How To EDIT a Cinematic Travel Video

I can't stress how important the opening hook of your video is, so it's worth putting a lot of time and focus into the first few seconds of your video.
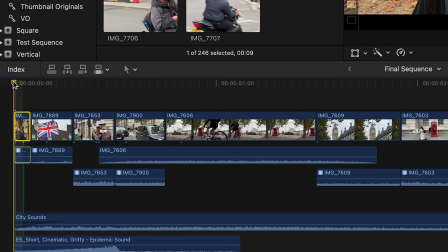Now, let's start at the beginning. We have this shot here of a police officer. Now, our eyes are drawn to faces, so this makes for a great opening shot to this video.
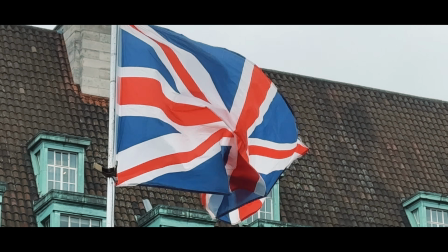We then cut to a British flag, instantly letting our audience know where we are.
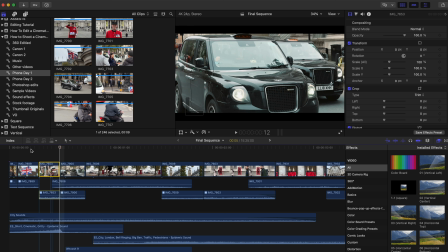We're giving them information. We then cut to one of our custom transitions, quickly panning to the right of this shot here, a black cab. Again, very British and iconic. And this black cab is moving to the right. So the transition between shot 3 and 4 is much more seamless. We have motivated movement.
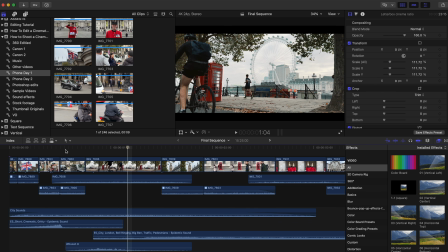We then hard cut to this shot here of the red phone boxes and the London Eye, just as this bike flies through the frame.
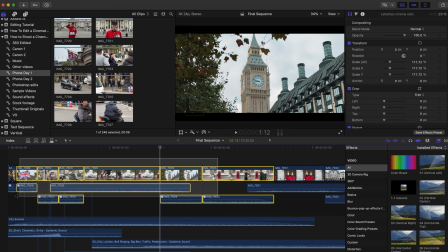Note here also that these first 7 clips also lend themselves very well to sound effects.
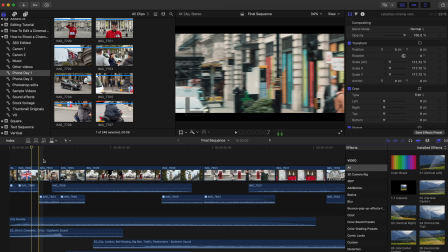This is a deliberate decision. A flapping flag, a transition, a black cab, a bike. So part of the reasoning for choosing these clips is not only that we're giving our audience lots of information and making it crystal clear where we are,
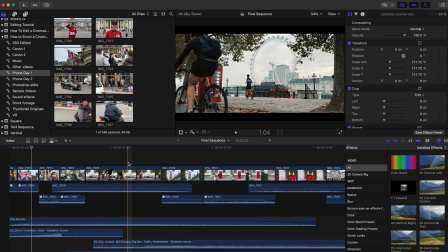but we're also giving ourselves lots of options when it comes to sound design. Then from the London Eye, we cut to this shot of Big Ben.
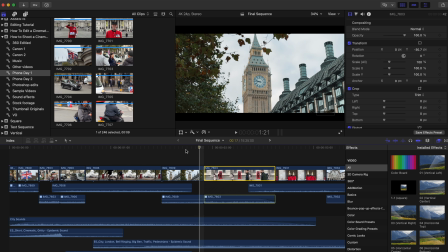Again, iconic, works works well for sound effects. And we then cut to this shot of a red phone box. So a lot going on in the first couple of seconds of this video. You kind of need to watch it a couple of times to truly see what's happening, but that's exactly what we want.
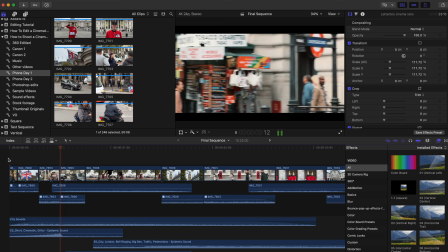Ideally, we want people to watch this video and then go back and watch it again,
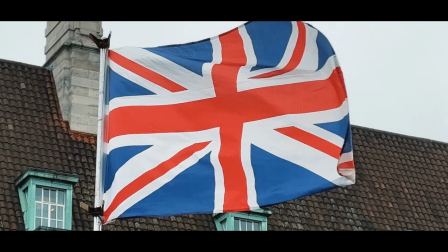doubling our views and giving it a higher chance of being recommended by Instagram or whatever platform that you're sharing it on.
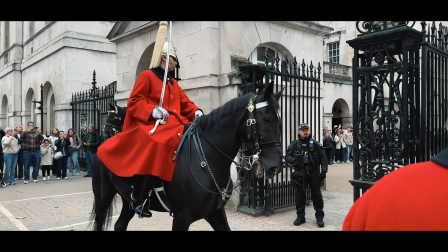Also, what I'm going to do, because someone asked me in part 1,
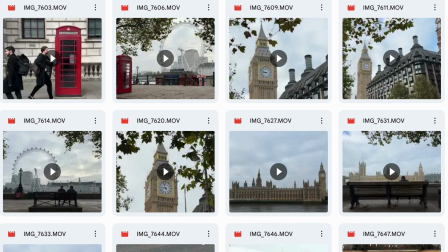is upload some of these clips to a Google Drive folder so that you can download them and start practicing with them yourself. I will put a link to that Google Drive folder in the description below, and please do tag me in anything that you create because I would love to see your results. Okay, moving on, let's talk about music. Music is such a big part of any travel video because it instantly sets the tone, the feel, and the mood. For example, if I'd have chosen a different track for this edit, the vibe would have instantly changed. Let's take a look.
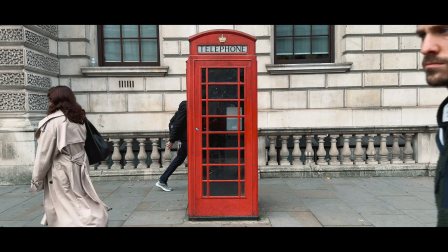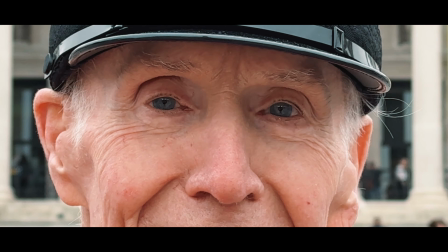Yeah, quite the difference, right? Now, as mentioned, I've gone for something very subtle with this edit, just a soft cinematic solo piano, because I wanted to include lots of sound effects in this edit, and I didn't want to have the music overpower the edit too much, but you can use whatever music you feel works best with your footage. I used Epidemic Sound for this.
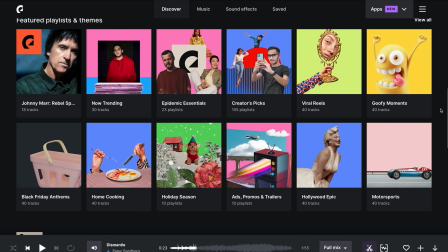They make it incredibly easy to find exactly what you're looking for.
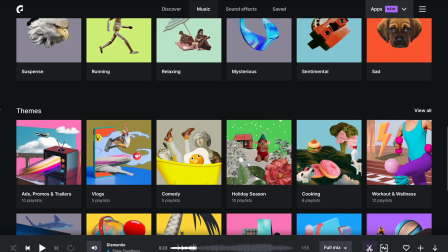You can literally search by mood, genre, or theme, which makes the whole process incredibly quick and easy.
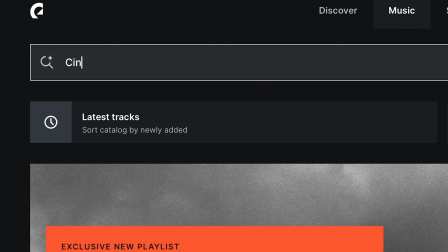Or you could do what I just did and come up here to the search bar and type in, for example, cinematic piano.
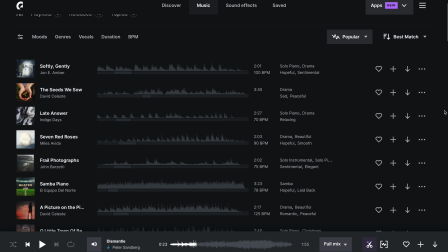I had a pretty good idea of what I wanted, but I just needed to hear a few options before making a decision.
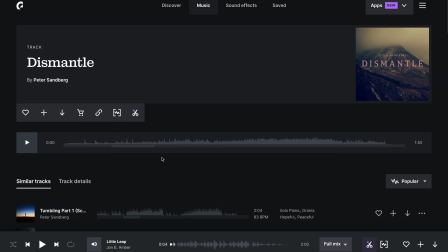And as soon as I heard this one, I knew it was exactly what I was looking for. But look, here's where it gets really interesting, because Epidemic Sound have a brand new feature.
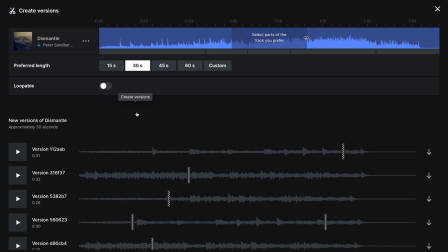If we go down here to this scissor icon and click this, we now have different length options of this track.
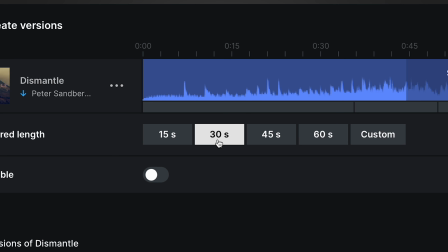We have the full length version, a 15-second, 30, 45, and 60-second version of this track.
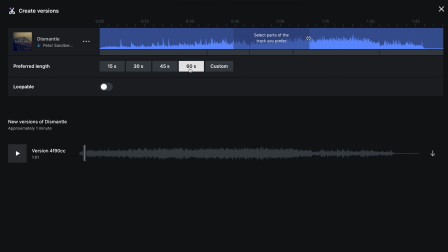This is a massive time saver because now we don't have to edit this track.
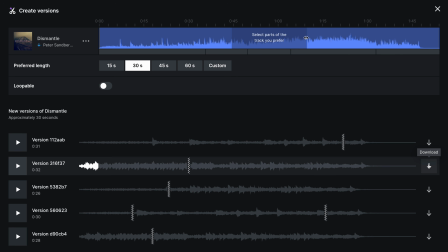I want the 30-second version, so that's the version I'm going to use. If you haven't tried Epidemic Sound yet, you definitely should. They really are an incredible place to get music and sound effects for your video projects.
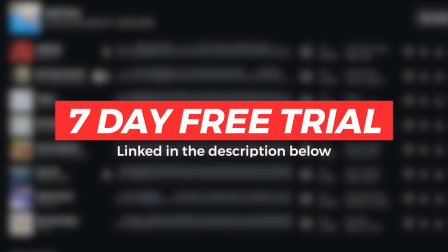I will link a free trial as well as any discounts that I have in the description below, so be sure to check it out. Okay, so once you've got your track and you've laid it on your timelines, you might just want to finesse your edit a little bit.
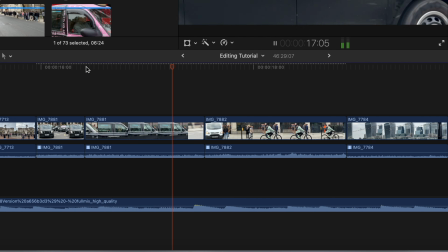Maybe there's a couple of beats of this track that you think it would work well if you cut on. Maybe there's a slow part of this track where one clip would lend itself better than another.
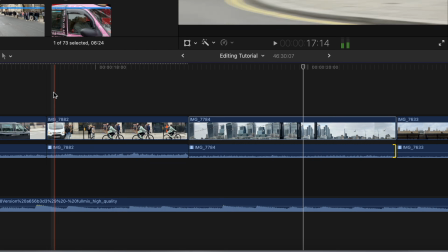You might want to rearrange a few of these clips to make them work best for your chosen track.